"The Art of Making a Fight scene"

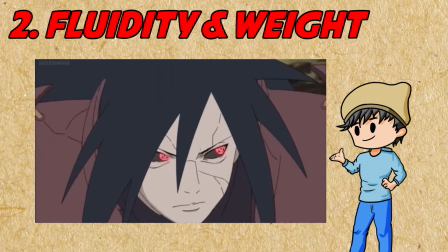247s
Fluidity is something which refers more closely to the actual animation of the fight and how the fight flows.
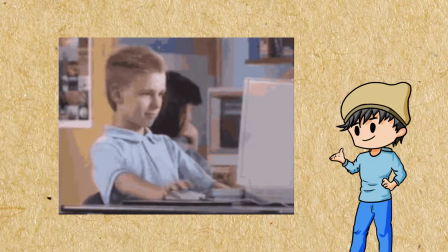253s
Usually when I say that the fight has really good animation, more times than often I mean that the fight flows really well.
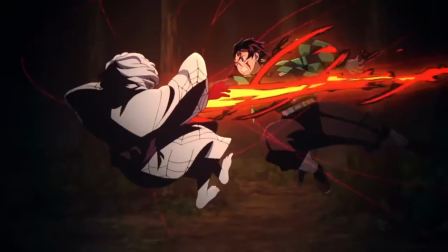259s
A fight is not only people just trying to kill each other as fast as they can,
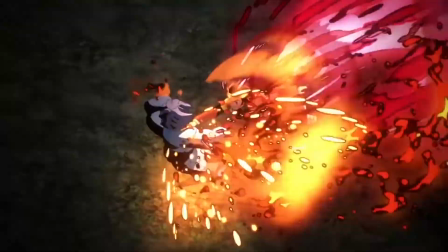263s
but it is rather a well choreographed movement of a person's body in a sequence which feels aesthetically pleasing.
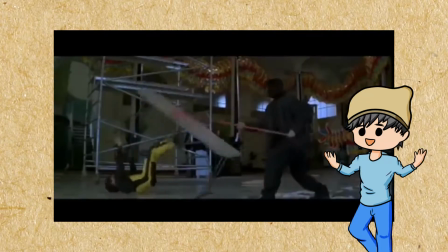270s
You may have seen many of Jackie Chan's fights where he is just jumping around using props, using the terrain around him to move his body creatively to fight.
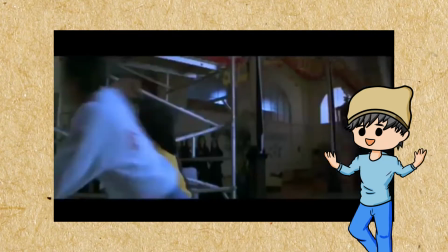278s
If you look at it closely, he could have just took down the goons by normal martial arts.
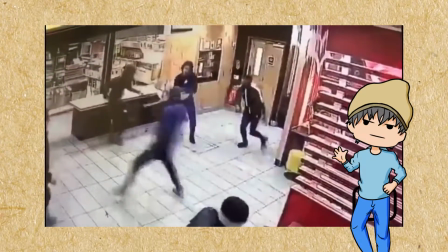283s
And if you have seen even 2 to 3 real life fights, then you know it never goes down the way Jackie Chan movies show it to.
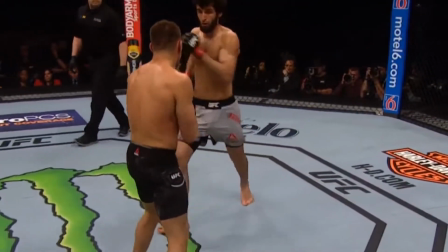290s
Even professional fights with well trained people are choppy and just surprise moments, but not a media fight.
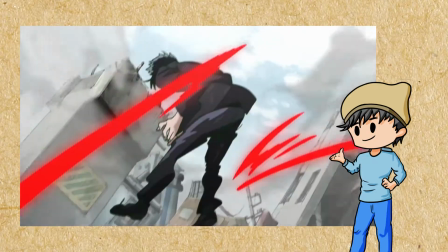296s
This fight from Mob Psycho 2 is one of my favorite fights. You can feel the consistency of the animation but also the art.
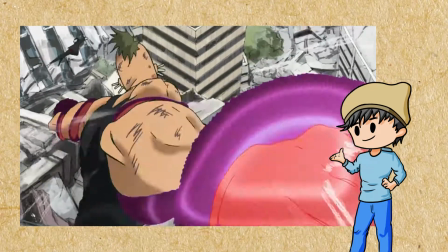303s
The loose strokes used throughout are far from what a finished crisp product should look like,
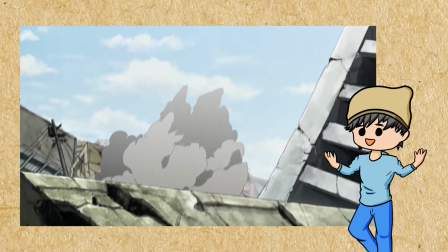309s
but the fight is choreographed so nice with all these characters attacking the same guy, and the camera movement makes it feel like wow,
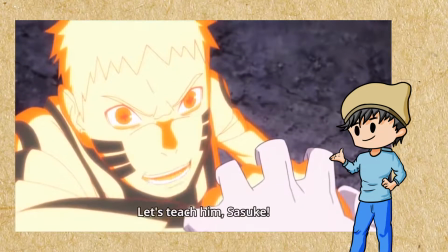316s
that's some amazing movement. Naruto and Sasuke vs Momoshiki is also a superb example of fluidity.
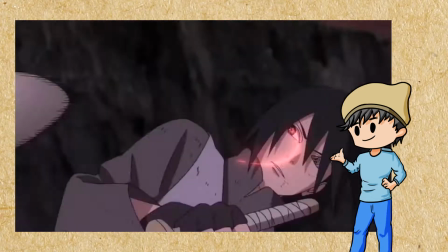323s
What makes it good is that the Naruto and Sasuke tag team, their movements,
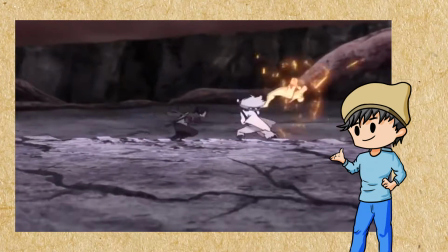328s
use of their weapons in such a synchronous manner, it actually shows why these two shinobis are god tier.
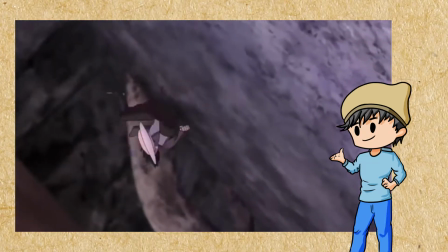333s
The fight also has so many different styles of fighting tied together perfectly so that it all flows together in a perfect way.
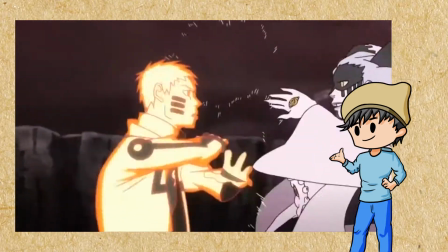341s
Doing actual hand-to-hand combat using the bizarre abilities
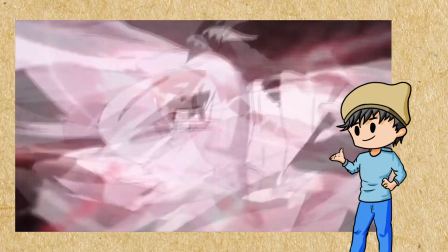345s
simultaneously with their weapons and complementing each other's movements in such a way that it yields maximum efficiency and power is truly amazing.
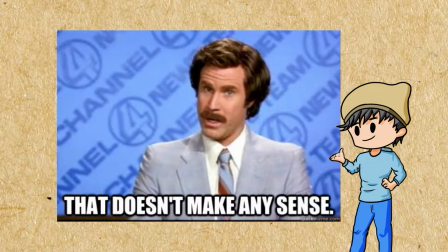353s
Coming to the next part of this category, the weight. Now just the term weight standalone doesn't make any sense, but I'll try to explain what I mean. One really important thing the animation should do is make you feel the power of the characters fighting.
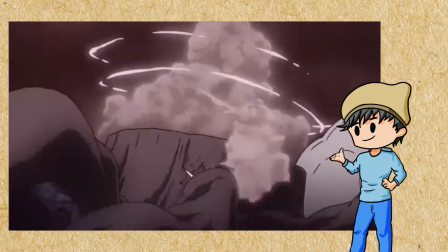367s
Usually this is done by showing the terrain breaking down or the mountains breaking or the land beneath them cracking,
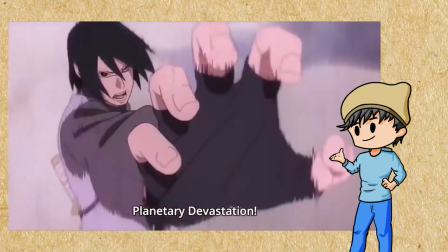373s
but it feels right if it is actually done right.
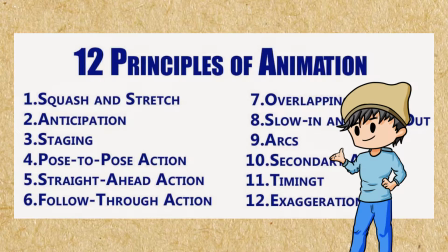376s
Honestly, it all comes down to how well the animation principles like ease in, ease out and anticipation are used.
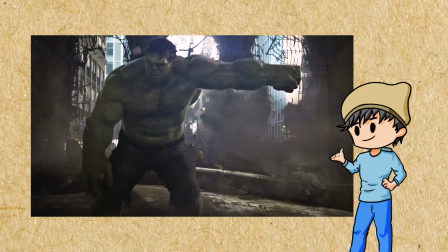383s
Without anticipation, a punch looks like this, and with anticipation, it looks something like this.
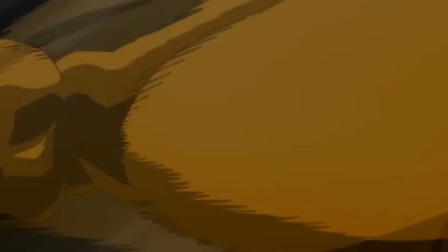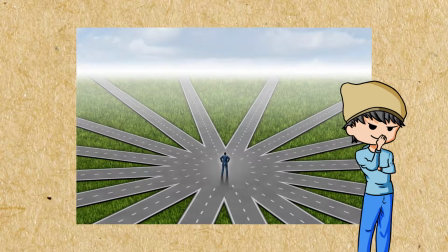395s
Now of course there are other ways to make it look like the punch has a lot more power,
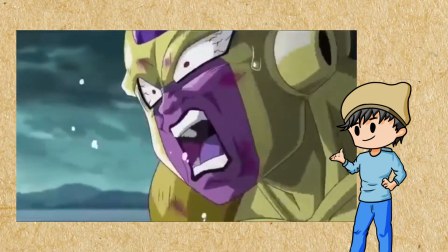399s
but usually in a hurried fight scene without proper emphasis on the body movements feels really off,
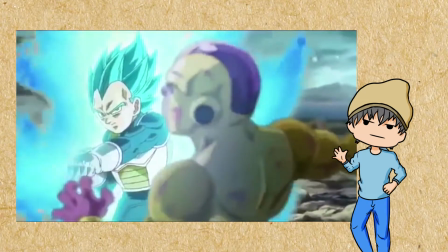405s
and anyone can tell a difference right off the bat.
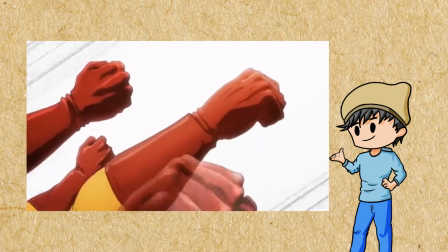407s
In this clip, Saitama is throwing consecutive punches and those have a lot of power of course, but we still can't feel the actual strength of the movement.
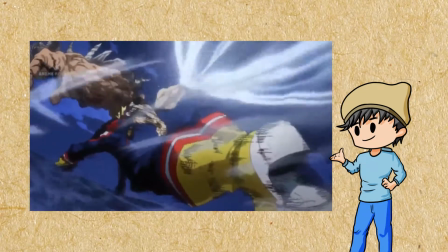416s
While on the other hand, if there is proper emphasis on the secondary animation and anticipation,
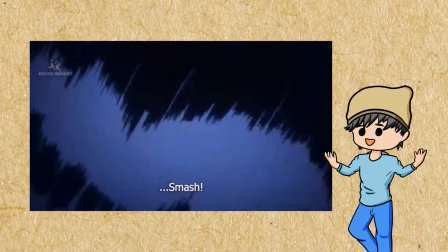421s
it looks so much more real and just in general heavier. And now comes the third and the last point, which is the dialogue and the emotion.
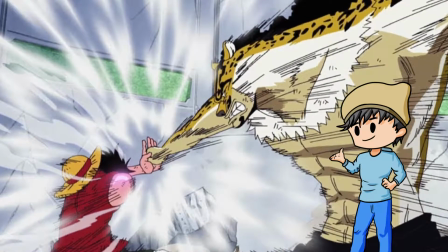430s
This pillar is more anime specific because anime fights in general have a lot more emotion in them, especially the shonen anime series.
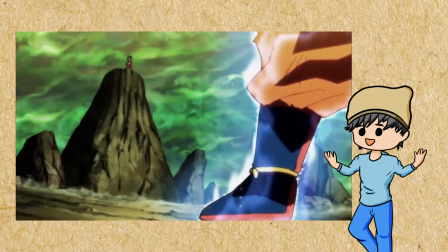437s
If you have seen any amount of anime fights, it's really evident how these characters like to talk to each other in between their attacks.
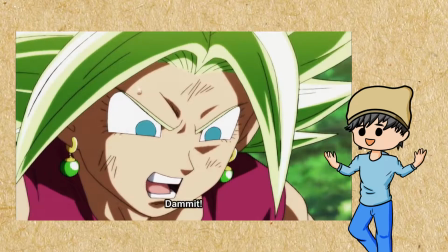444s
A fight scene is again not only about characters moving their hands and legs to provide maximum damage, but also a kind of conversation between them.
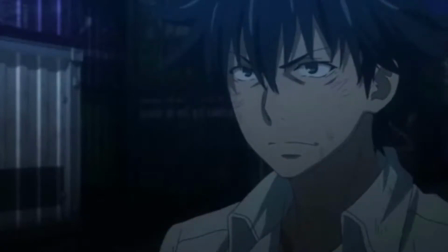453s
Both characters have to prove a point through the fight and it is more like a debate. This pillar of a fight scene is really important in anime which don't have physical fights like Death Note, Food Wars and The Promised Neverland.
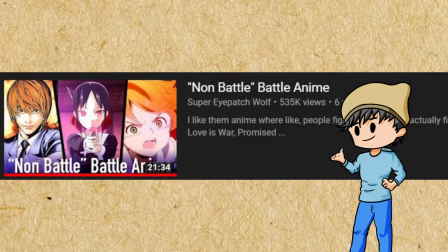465s
All these anime are non-battle anime. You can watch this video by Super Eyepatch Wolf if you want to gain more information, and he has explained what non-battle anime are really nicely.
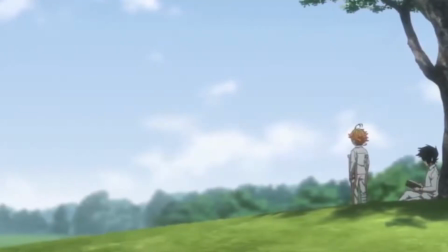475s
But these anime have almost no physical fights, but there is still a war between the characters with equal intensity.
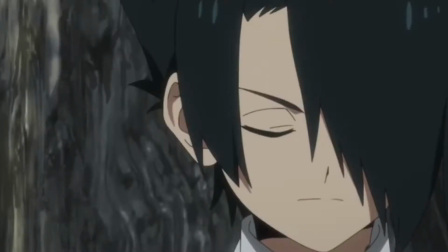482s
Exchange of dialogue in an anime is also really important. And I'm not talking about the bullshit thrash talk,
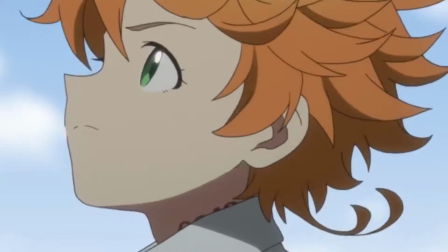488s
I'm talking about the times when a character has to actively figure out his strategy and at the same time not being intimidated by the opponent.